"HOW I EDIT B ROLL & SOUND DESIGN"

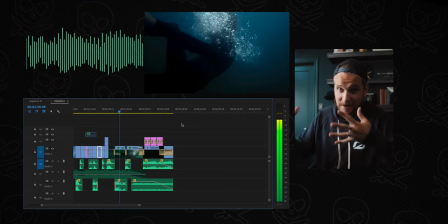[12:17]
Got the bubbles again, because we're seeing bubbles, so again, brain makes that connection, it just works.
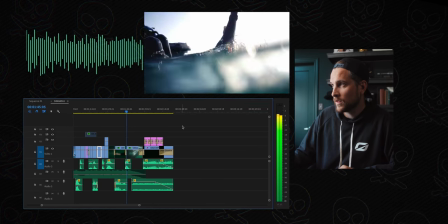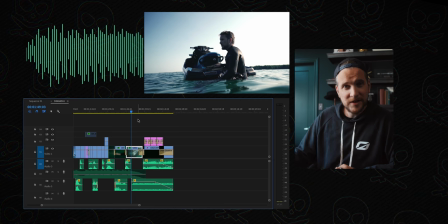[12:29]
And then a little whoosh, to go with that reverse clip.
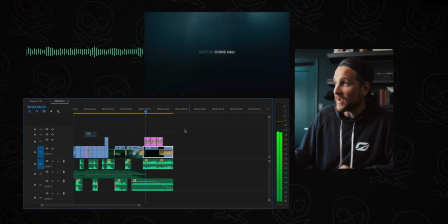[12:32]
And then at the end for the credits, put those sonar beeps back in, with the underwater bubbles. Now after all of those things were finished, Music looked good, felt how I wanted it to feel, sound design was ready to go. What you do, if you're gonna ever send this off to someone who mixes audio, you send them an OMF file, which is an open media framework I think it stands for, but essentially, I don't have to send Gabe all my additional sound effects, I just export the OMF file, then he can bring that into Pro Tools or whatever software he's using to mix an audio engineer, and he can still tweak all of those things for me and then send me back a final mix.
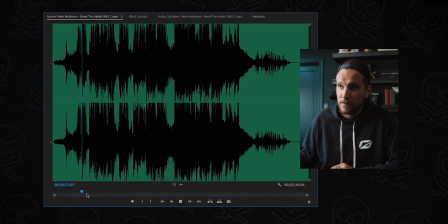[13:14] We are creatures of habit, yearning for a way to be heard, but rarely stop to hear.
Now it's all done. So all I got to do is completely disable all the audio from everything.
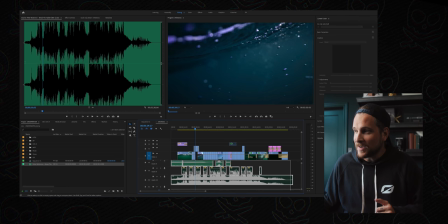[13:25]
So we can do that by selecting all of the audio, just coming down here, dragging a box over everything, and then right click and enable.
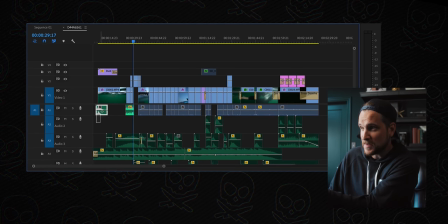[13:34]
That basically grays out all of the audio as you can see, missed two right here, so we can click and disable those ones.
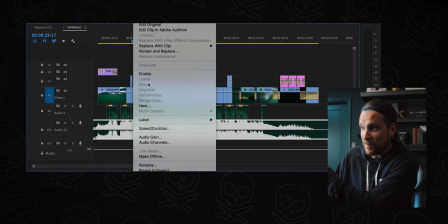[13:40]
And then we just drop in our master mix at the bottom,
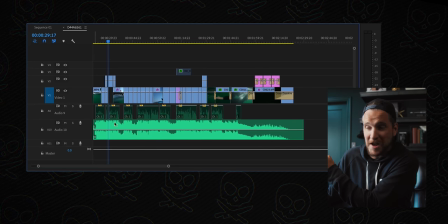[13:43]
and the only thing we have for audio is that fresh new track at the bottom that has everything with it. Couple other little fun things that I did was color grading this. So if you've ever shot underwater video in a lake, specifically the one that's close to me, isn't necessarily the clearest lake you've ever seen. It's not really fresh water. It works and it's nice, and I like to go out and swim in it, but by no means is it really good for footage.
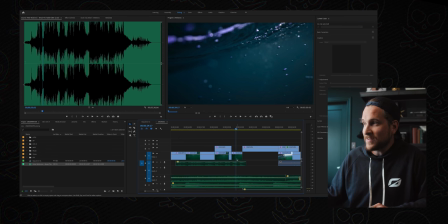[14:09]
So let's just take a look for example at the color grade of a clip like this water and let's hide the effects on it That's actually what it looked like put that effect back on and that is the color grade We ended with same thing with diving into the water here before After it was really difficult with the shots that were split half and half where you could see the sky And you could see the water because I wanted to color grade the water But with the amount of color grading I had to do to shift it from green to blue it affected the sky as well So I had to create a mask, which let me just color grade the water not touching the sky. But I had to do that mask for every frame of the water, right, so check this out.
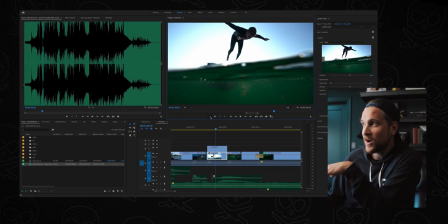[14:48]
So coming over here to that jumping shot, which was super cool, if we turn off the effects, that's what the water looked like, but I wanted it to look like this. But if the whole sky looked like that, it would just look weird. So up here is actually the mask that I made.
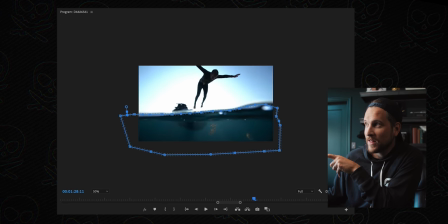[15:02]
You can see that mask as it moves through the frames, because you have to mask it frame by frame because that water's moving, right?
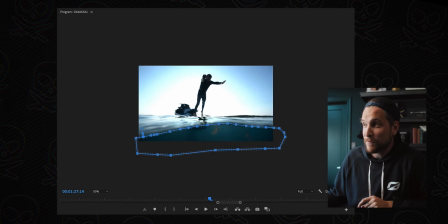[15:11]
So if we scrub through from the beginning, it's little things like that that usually go unnoticed, but those types of things take a long time, but they do make those projects a lot nicer when you put the love and the extra attention into little things like that.
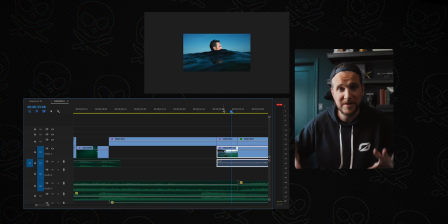[15:30]
Now in this particular clip, I go underwater and Chris follows me down, but I didn't like what it looked like once we got under the water.
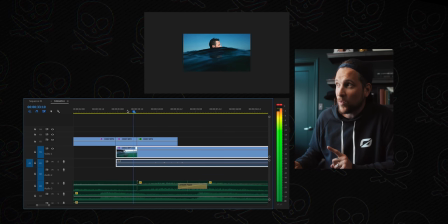[15:36]
Now we'll play it frame by frame, so you can see me going underwater, and suddenly, that's a new shot. So I started masking out the water as it just moves upwards, and then my body continues to fall down. So when you see it at speed, you don't even realize there's a cut there.
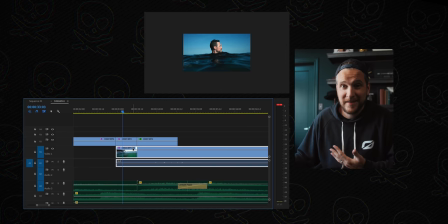[15:54]
It's kind of just been hidden. Your brain just kind of pieces together. So again, I created a mask, masked out the transition as that camera goes under the water to a different clip of me going under the water, but going in the same direction. That's screen direction, we've talked about that. Sometimes if you have someone walking to the right, then the next clip cuts and it's a car driving to the right, then it's a bird flying to the right. Those things all seamlessly work together well because of screen direction. They're all going the same way, so it feels seamless. It feels almost like a transition in and of itself, but it's not. Your brain just kind of pieces it together.